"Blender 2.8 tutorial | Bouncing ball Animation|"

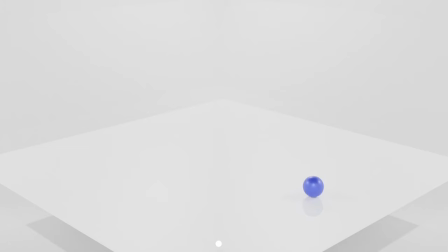0:00 Alright, so you wanna create this amazing bouncy ball animation in Blender. First create a new scene, delete the starting cue.
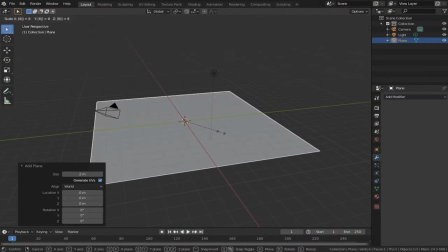0:06 Press shift A to create a plane, we're gonna use it for a floor for our bouncy ball. Scale it up and then use a solidify modifier to give it some thickness and so we can actually see it in the side view.
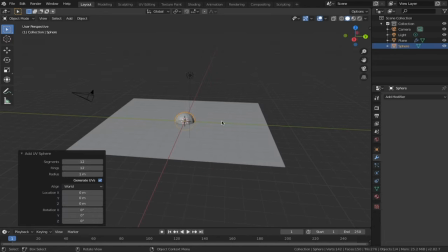0:15 Now create a uv sphere to use our ball. Reduce the amount of segments and rings to make it low poly and prevent your computer from exploding.
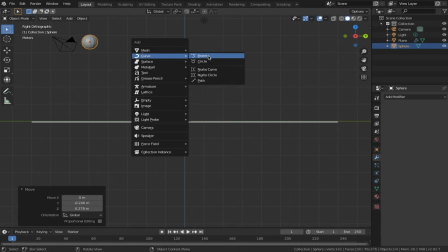0:24 Scale it down and move to wherever you like. Shift A and create a thing called desert curve. Spend some time positioning the curve in edit mode to make a path for your ball to follow. Make sure that every time it hits the ground, the path is at the sharpest angle, so it doesn't look like your ball is gliding. Make around 6 stars that get smaller with each bounce.
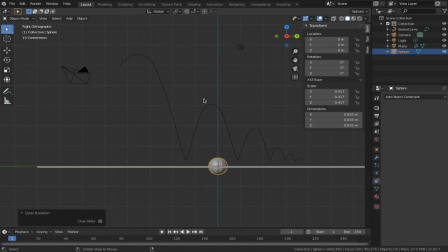0:40 Alright, so after you've finished clicking our ball and zero out all the transformations using all G. Then go to the constraints. Choose follow path and select the basier curve. Now click animate path. And there you go, you've got a bouncing ball. Thank you for watching, goodbye. Haha, yeah no we're not nearly done yet. So next we need to reposition the curve so the ball doesn't clip through the floor as much.
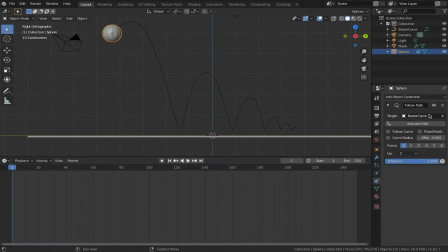1:00 Using the offset slider we can now regulate where on the curve the ball is. Right clicking on the offset will let you make a keyframe. Select two points before and after the highest point of the curve in keyframe them. This will make a nice slow movement in the air before the ball flies down.
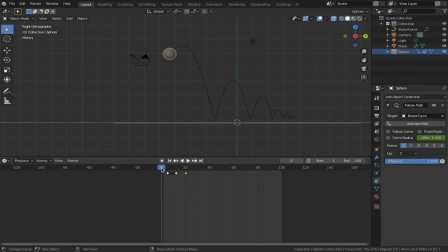1:15 Create a keyframe at the spot where the ball hits the ground. Now you have a nice slow in and fast out motion. Next you're gonna have to do it for every single one of the arches so that the movement is realistic and natural.
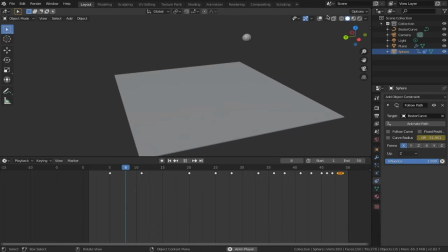1:28 Wow, now we got a really nice bouncing ball, we must be done now right? Yeah, no. Now we need squashing and stretching.
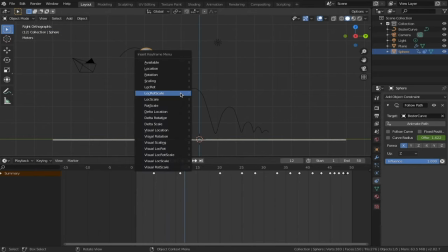1:36 Find the point one frame after the second keyframe at the top and keyframe it. Do the same thing to the point where the ball hits the ground. Find a frame in the middle of those two, choose the ball and stretch it out. Make sure you Make this side smaller since it's stretching out.
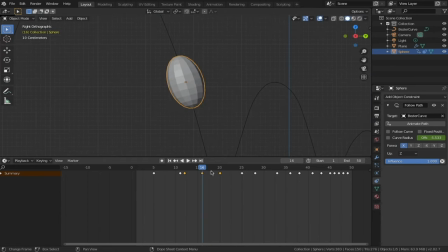1:53 Position it on the curve and keyframe it. Alright, now we have a stretch, looks really nice right? Yes, good job. Choose a point where the ball hits the ground and squash it. Uh, yup, uh, no, don't do that, cause it makes it look weird like that.
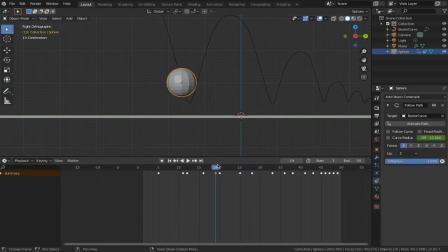2:07 Set grab one frame before the impact and one frame after the impact. Keyframe that so that it starts squashing at the impact and not somewhere in the air. Now you can squash the ball, I give you my full permission.
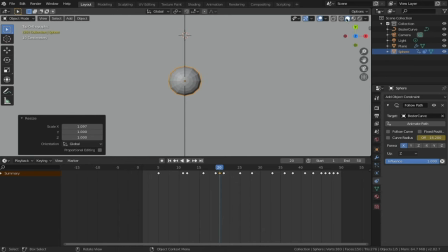2:16 Make sure to scale up the sides since it's squashing and when it's squashing the surface is supposed to go from z axis to x and y.
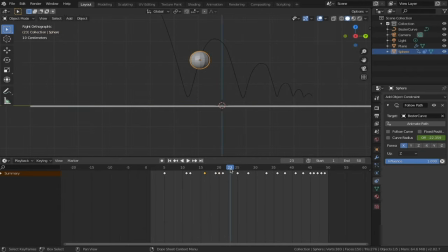2:24 Okay now we are finally getting something decent. Keyframe this frame and go in the middle, stretch out the ball, position it and keyframe. Now you will spend the rest of your life doing this for every single arch except for the last three. After you're done you can even sort of roll the ball over because like you can't just stop after it's done bouncing.
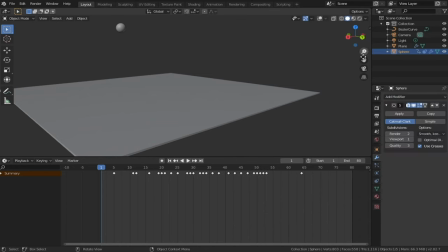2:43 The animation is done but the ball still looks like crap so you need to put a subdivision modifier on it and shade it smooth.
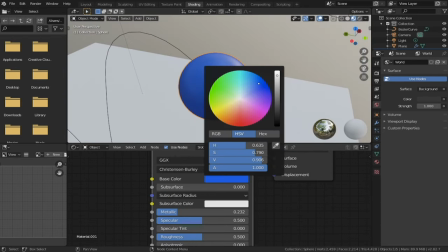2:50 Of course you need to give it a material so go on shading viewport, make new material, choose the color, adjust your roughness, specular and metallic settings however you like it.
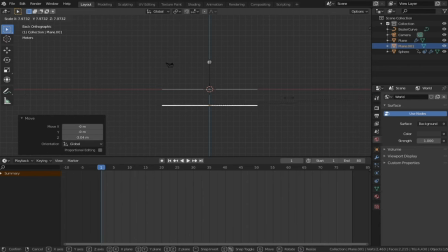3:00 You also need to create a seam for it so create a plane, pull it down,
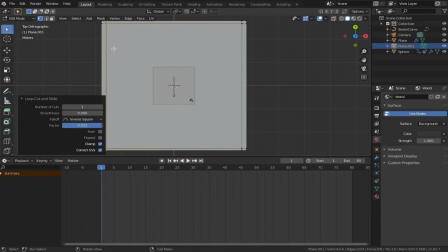3:03 scale it up and use my weird method of making walls by creating a lot of loop cuts, selecting them and extruding them up.
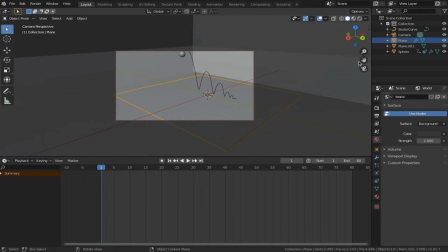3:10 Select the floor and use bevel to make it really cool looking like that. Position your camera. When you go in the render view everything is dark.
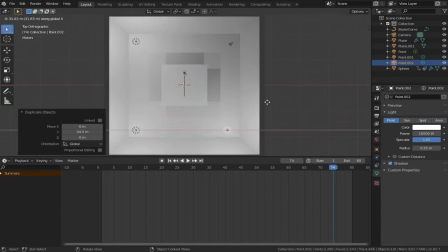3:17 Why? You got no lights, like what? Make your lights and position them wherever. And there you go, you have a bouncing ball animation with a good scene.
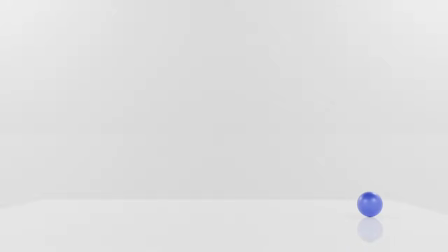3:26 Yeah, mine didn't turn out as good, but like I hope you can do better. Alright, that is it. Thank you for watching, goodbye.